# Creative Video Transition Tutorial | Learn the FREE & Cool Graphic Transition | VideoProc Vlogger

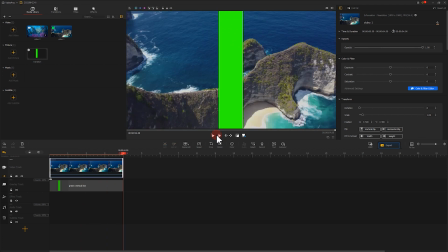Hmm, nice work. Next, let's export this video.
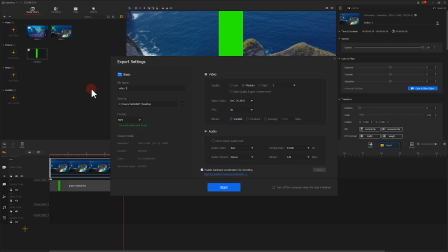To make everything more clear, let's call it the video number 3.
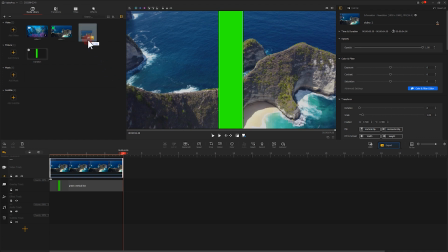After exporting it, let's add it to VideoProc flagger.
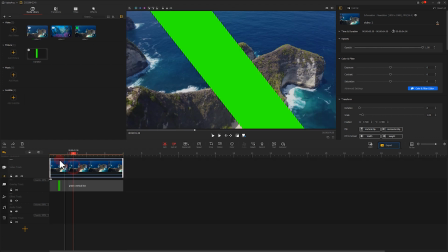Now we remove all the clips on the timeline.
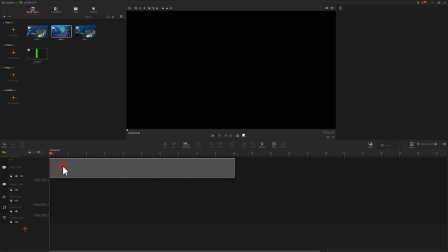Then we add video number 2 to the video track, add video number 3 onto the overlay track.
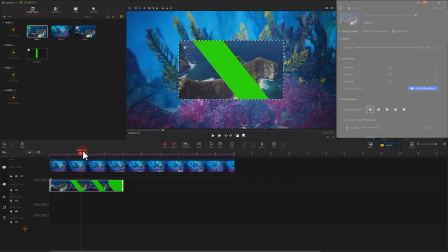Choose V2 screen height on the inspector panel.
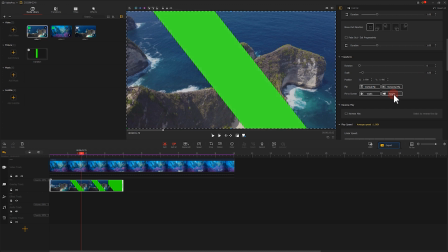The green screen clip now blocks the video number 2. Let's go to the inspector panel, scroll down to find a green screen, and select Enabled.
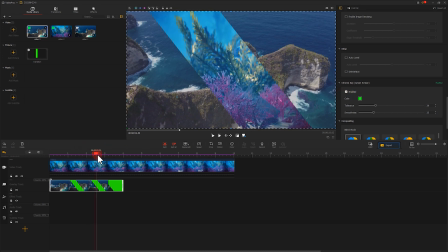We can now see the video number 2 on the window. Let's take a playback.
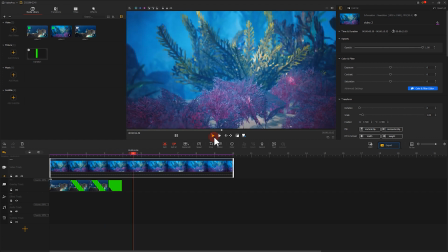Hmm, we've almost there.
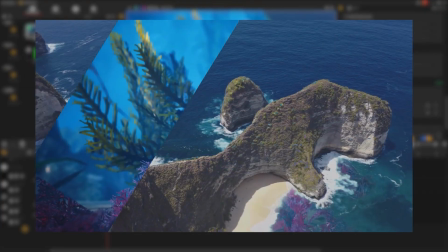To make the effect look more natural, we can add the video number 2 with a scale up effect.
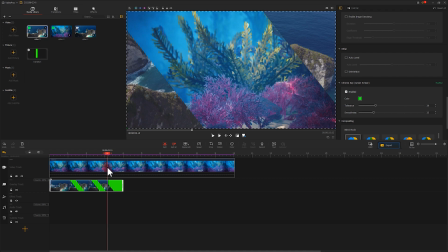Select the video number 2, hit Motion.
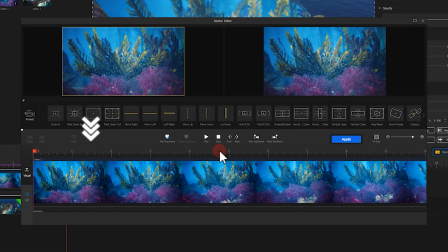Add a keyframe at this point.
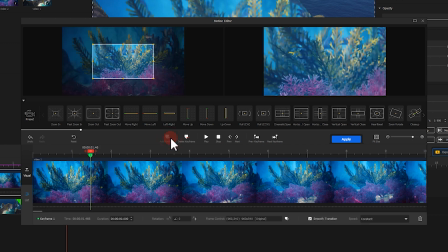Here we show the video in original state.
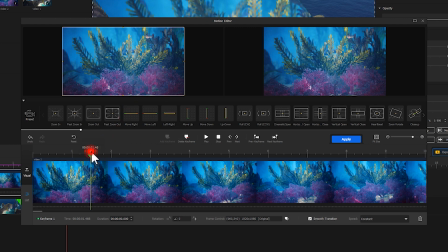Next, let's add a second keyframe at this point. Adjust the selection box to get a zoom-in effect.
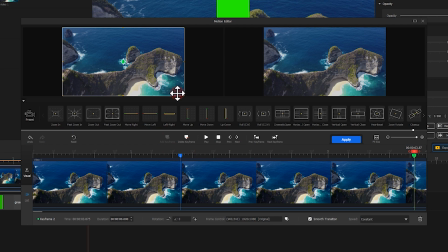The locations of these two keyframes should be similar to that of the keyframes of the video number 1.
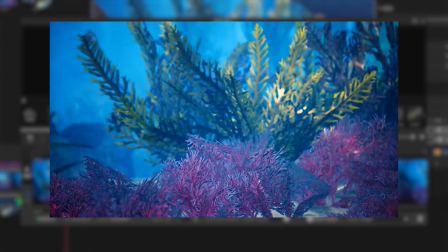This can make the motion in two videos feel more natural. Last, let's add a keyframe at the end.
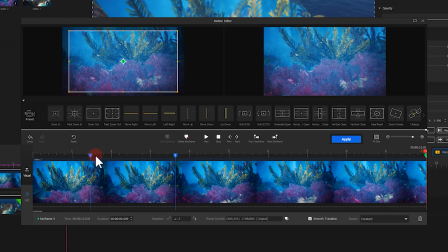And choose speed up as a speed mode for all keyframes.
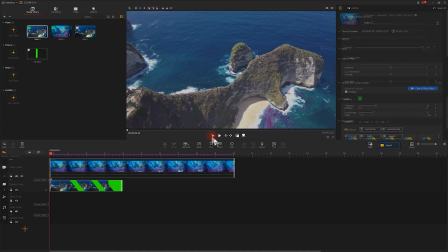Alright, we've made a graphics transition effect. It's really easy to do, isn't it?
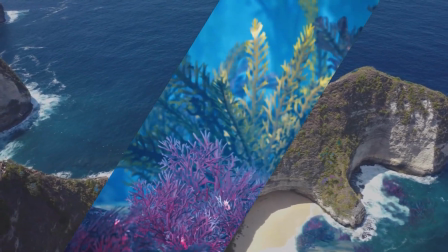You can add a graphic transition to any video clips you have. try it
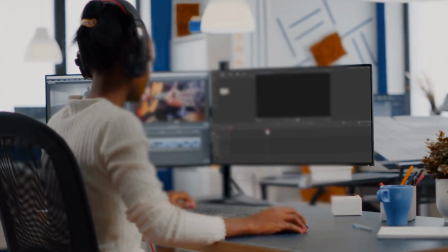yourself don't forget to subscribe to our channel for getting the latest
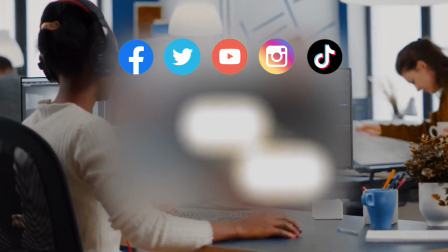video editing tutorials you can also go to our homepage to learn how to create
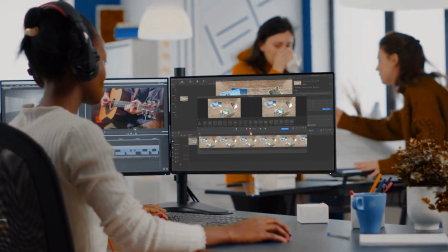more awesome effects see you in our next video hope you enjoyed it bye